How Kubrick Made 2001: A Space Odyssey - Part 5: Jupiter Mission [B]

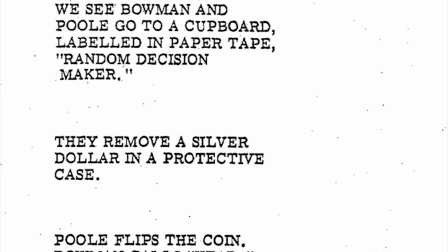[8:25]
They remove a silver dollar and a protective case. Poole flips the coin. Bowman calls, Head.
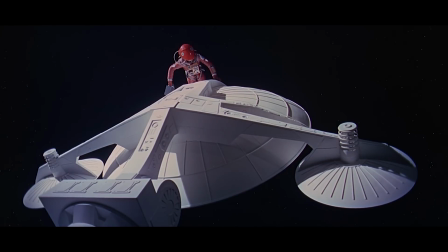[8:31]
It is Tails. Pool wins. Pool looks pleased. This was when Dave went out earlier to retrieve the AE-35 unit, so it appears that they don't enjoy going out.
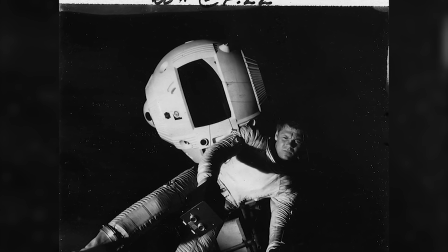[8:39]
They filmed all of the scenes with one of the two men in space in a very large soundstage. For this shot, he was being lowered by a wire.
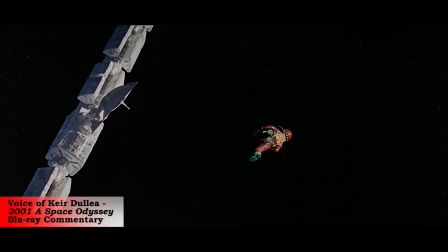[8:46]
The close-ups of me doing the work were me, but the long shots were a stuntman hanging by wires.
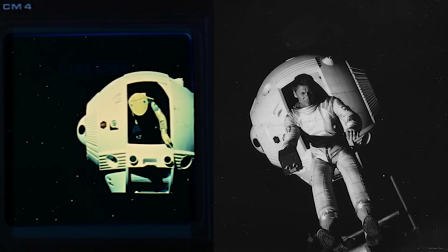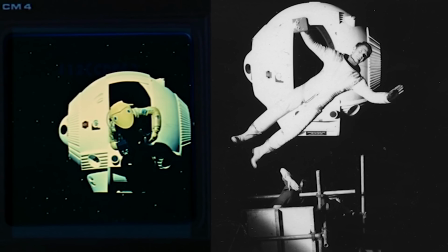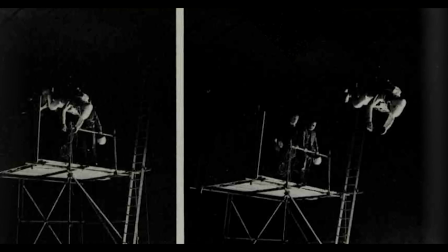[9:02]
Here we are looking at the shooting of Frank's death scene. A stuntman would jump from this platform while attached to a wire.
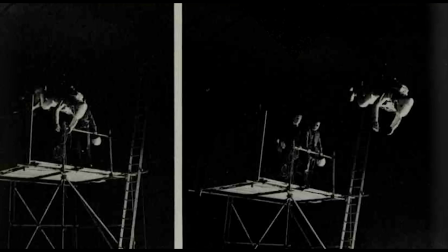[9:08]
The camera was positioned underneath him and looking straight up.
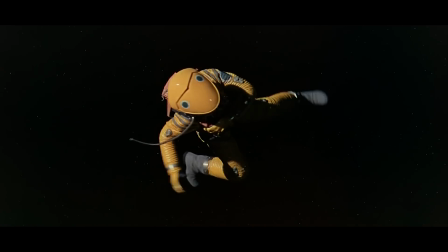[9:11]
The camera would move with the stuntman and since the wire was attached to his back, the camera couldn't see the wire because it was hidden behind his body.
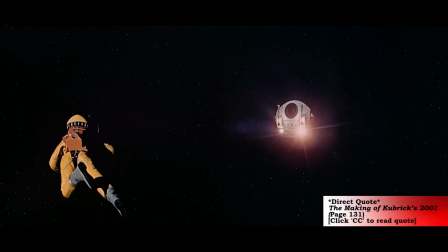[9:17]
Poole, in a weightless condition by hanging from the ceiling, is hauled toward the rescue pod piloted by Bowman.
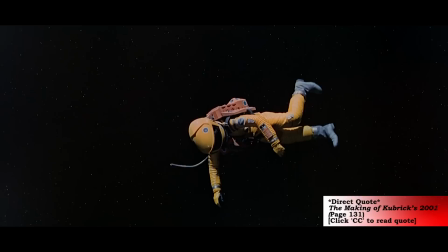[9:22]
Poole was given a spin—his wire harness had a pivot joint—and he rotated until he moved into the pod arms.
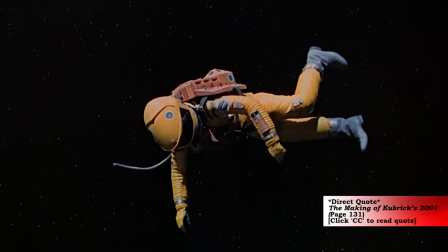[9:28]
The stuntman spent long sessions hanging upside down and would nearly faint from heat, fatigue, and lack of air.
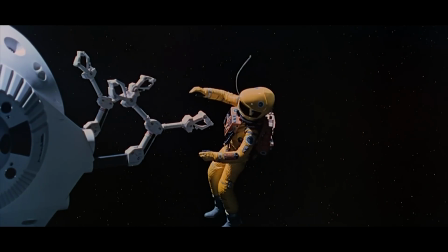[9:33]
The part where Dave retrieves Frank's body and it shows the body gently and weightlessly bump against the pod's arms
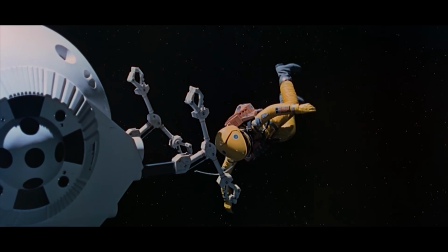[9:39]
had always baffled me because it really looks like he's floating through space and it didn't look like he was simply on a wire.
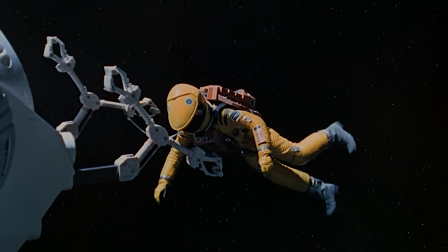[9:44]
Well, he was on a wire, but there's a little bit more to the effect.
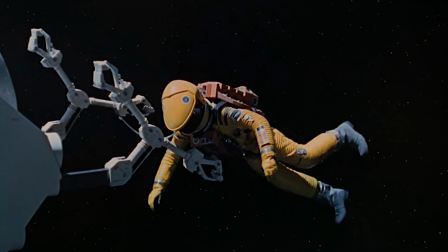[9:47]
They originally tried using a dummy, but it didn't have the proper look of a floating body they were going for, so a stuntman had to be used in the entire sequence.
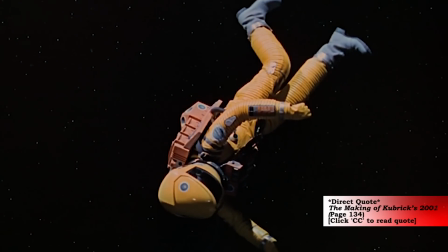[9:55]
He had to move his arms and legs very slowly to give the impression of being limp.
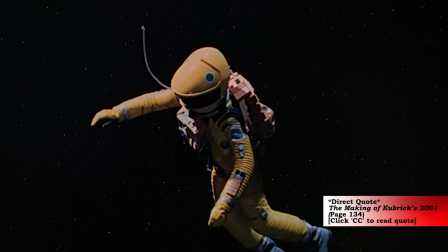[9:58]
The scene was shot at 96 frames per second, so that in the normal projection at 24 frames per second, the slowing down effect gave it a proper space drift sense.
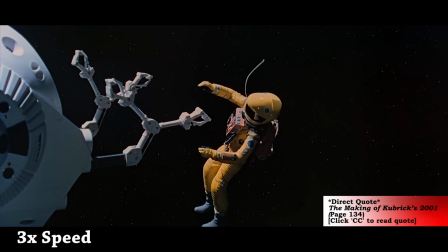[10:07]
In producing the sequence, the astronaut had to collide with the pod arms many times in many takes and at twice the impact as the speed indicates in the film,
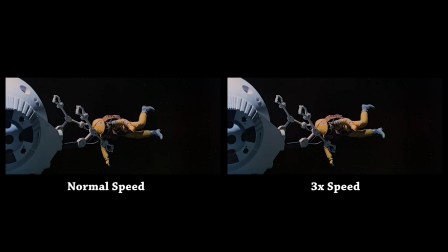[10:15]
so in essence, the stuntman was crashing into the pod's arms at a relatively high speed and they would slow it down in post-production.
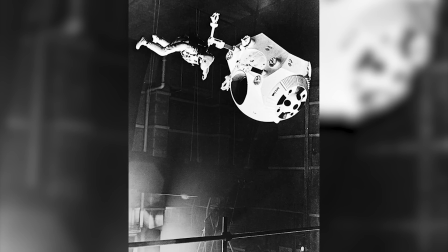[10:21]
And again, we're looking straight up towards the ceiling in this shot.
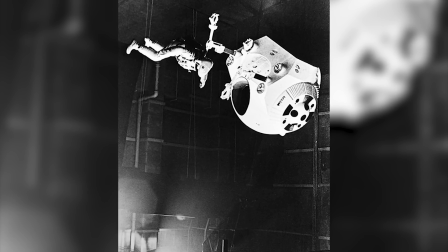[10:23]
The soundstage was all black, and the wire was likely also black or in shadow enough to be simply matted out if it peeked out from behind the actor before they added the star background.
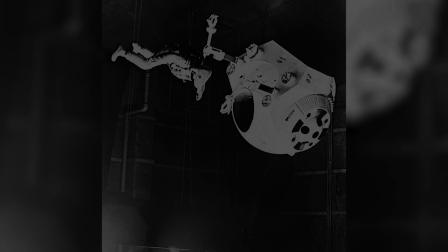[10:32]
Needless to say, that must have been a rough day for the stuntman considering the shot was originally meant to have a dummy. They had another full-sized pod constructed with completely motorized, articulated arms.
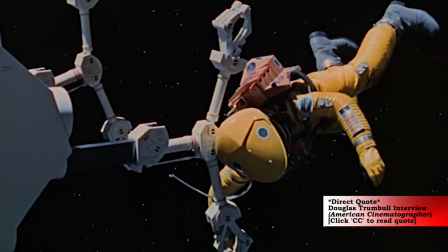[10:41]
It took ten or twelve men at long control consoles to simultaneously control the finger, wrist, forearm,
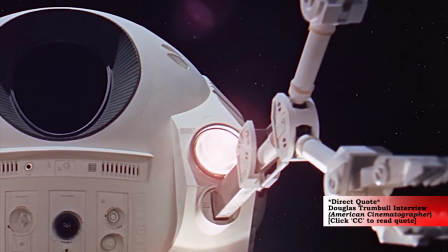[10:47]
elbow, and shoulder actions of the two pod arms, and the interior of that pod was a maze of servos,
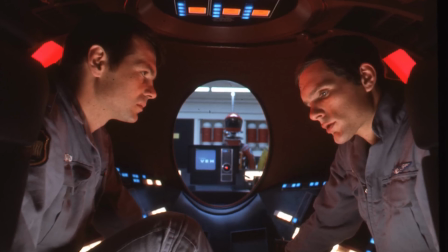[10:52]
actuators, and cables. A separate pod interior set was constructed so that it could be taken apart in order to shoot different angles.
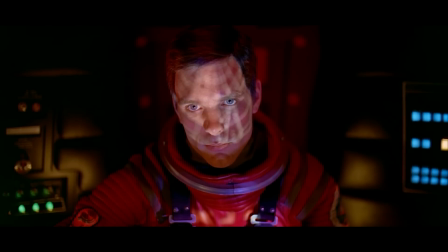[10:59]
You can see in this shot a graphic readout appearing on Dave's face. The displays wouldn't do this, so there must have been a projector set up specifically to project images onto Kyrdolet's face,
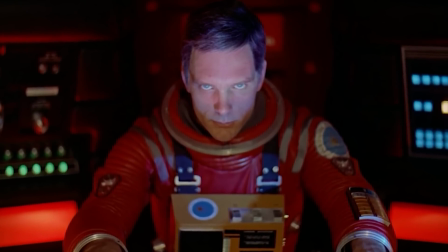[11:08]
which not only helps light his face but adds a stylistic element that brings the pod's setting into the shots that have a shallow depth of field.
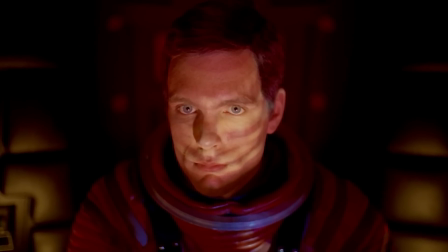[11:14]
It also almost looks like war paint, making Dave appear a bit primitive and further showing humanity's lower status on the evolutionary line to that of machines.
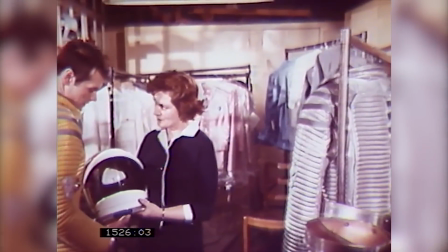[11:22]
The spacesuits were designed by Fred Ordway and Harry Lange to have a function and a purpose for every detail.
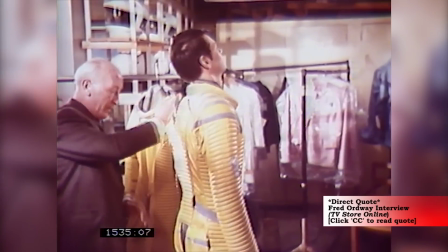[11:28]
In an interview, Fred Ordway said, "'We took the design to a contractor for execution. Harry was the designer in that case and the artist.
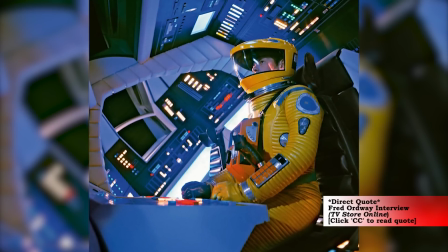[11:35]
They were designed and Stanley approved them. They were designed before we left for England.
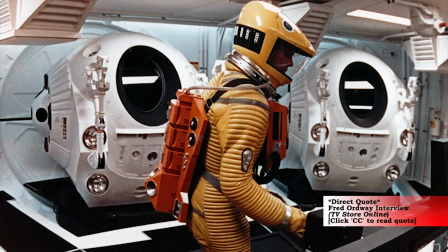[11:39]
They were designed when we were working in New York City still, but they were physically created over in England for the shooting of the film.
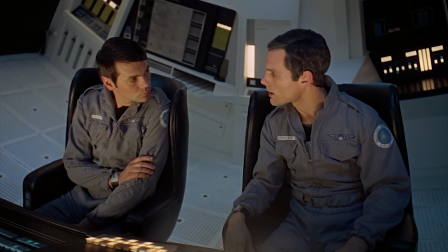[11:44]
Harry Lange also designed the space helmets. The watches that Dave and Frank wear were designed special for the film by Hamilton and watches,
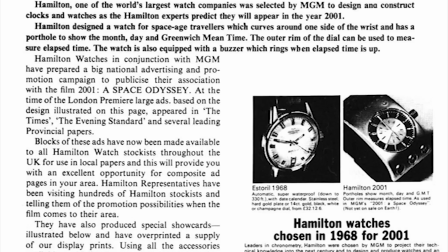[11:51]
and were advertised as sort of a tie-in product to capitalize on the buzz around the film as well as the popularity of the space age.
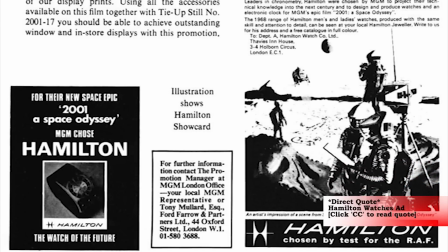[11:57]
It's described as a watch for space age travelers which curves around one side of the wrist and has a porthole to show the month, day, and greenwich mean time.
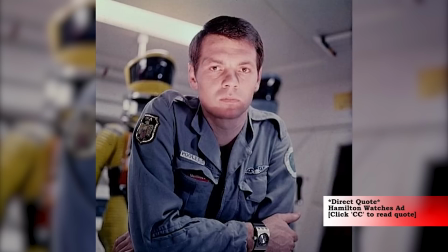[12:05]
The outer rim of the dial can be used to measure elapsed time. The watch is also equipped with a buzzer which rings when the elapsed time is up.
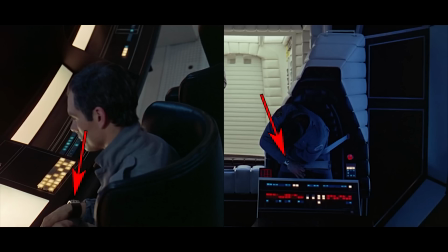[12:11]
We can see both of the men wearing the watch and several of the shots of them in the discovery, but it looks as though they removed the watch when they put on their spacesuits.
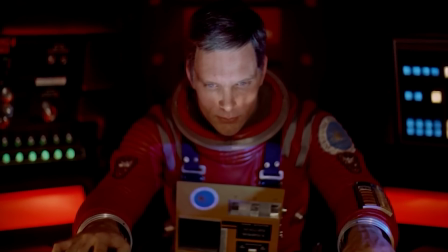[12:18]
In Bernstein's visit to the set, he wrote about how much thought was put into each and every detail and here, he shares a memory about the shoulder patches.
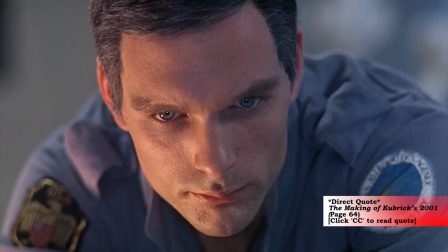[12:24]
Associate producer Victor Linden fished from a manila envelope a number of shoulder patches designed to be worn as identification by the astronauts.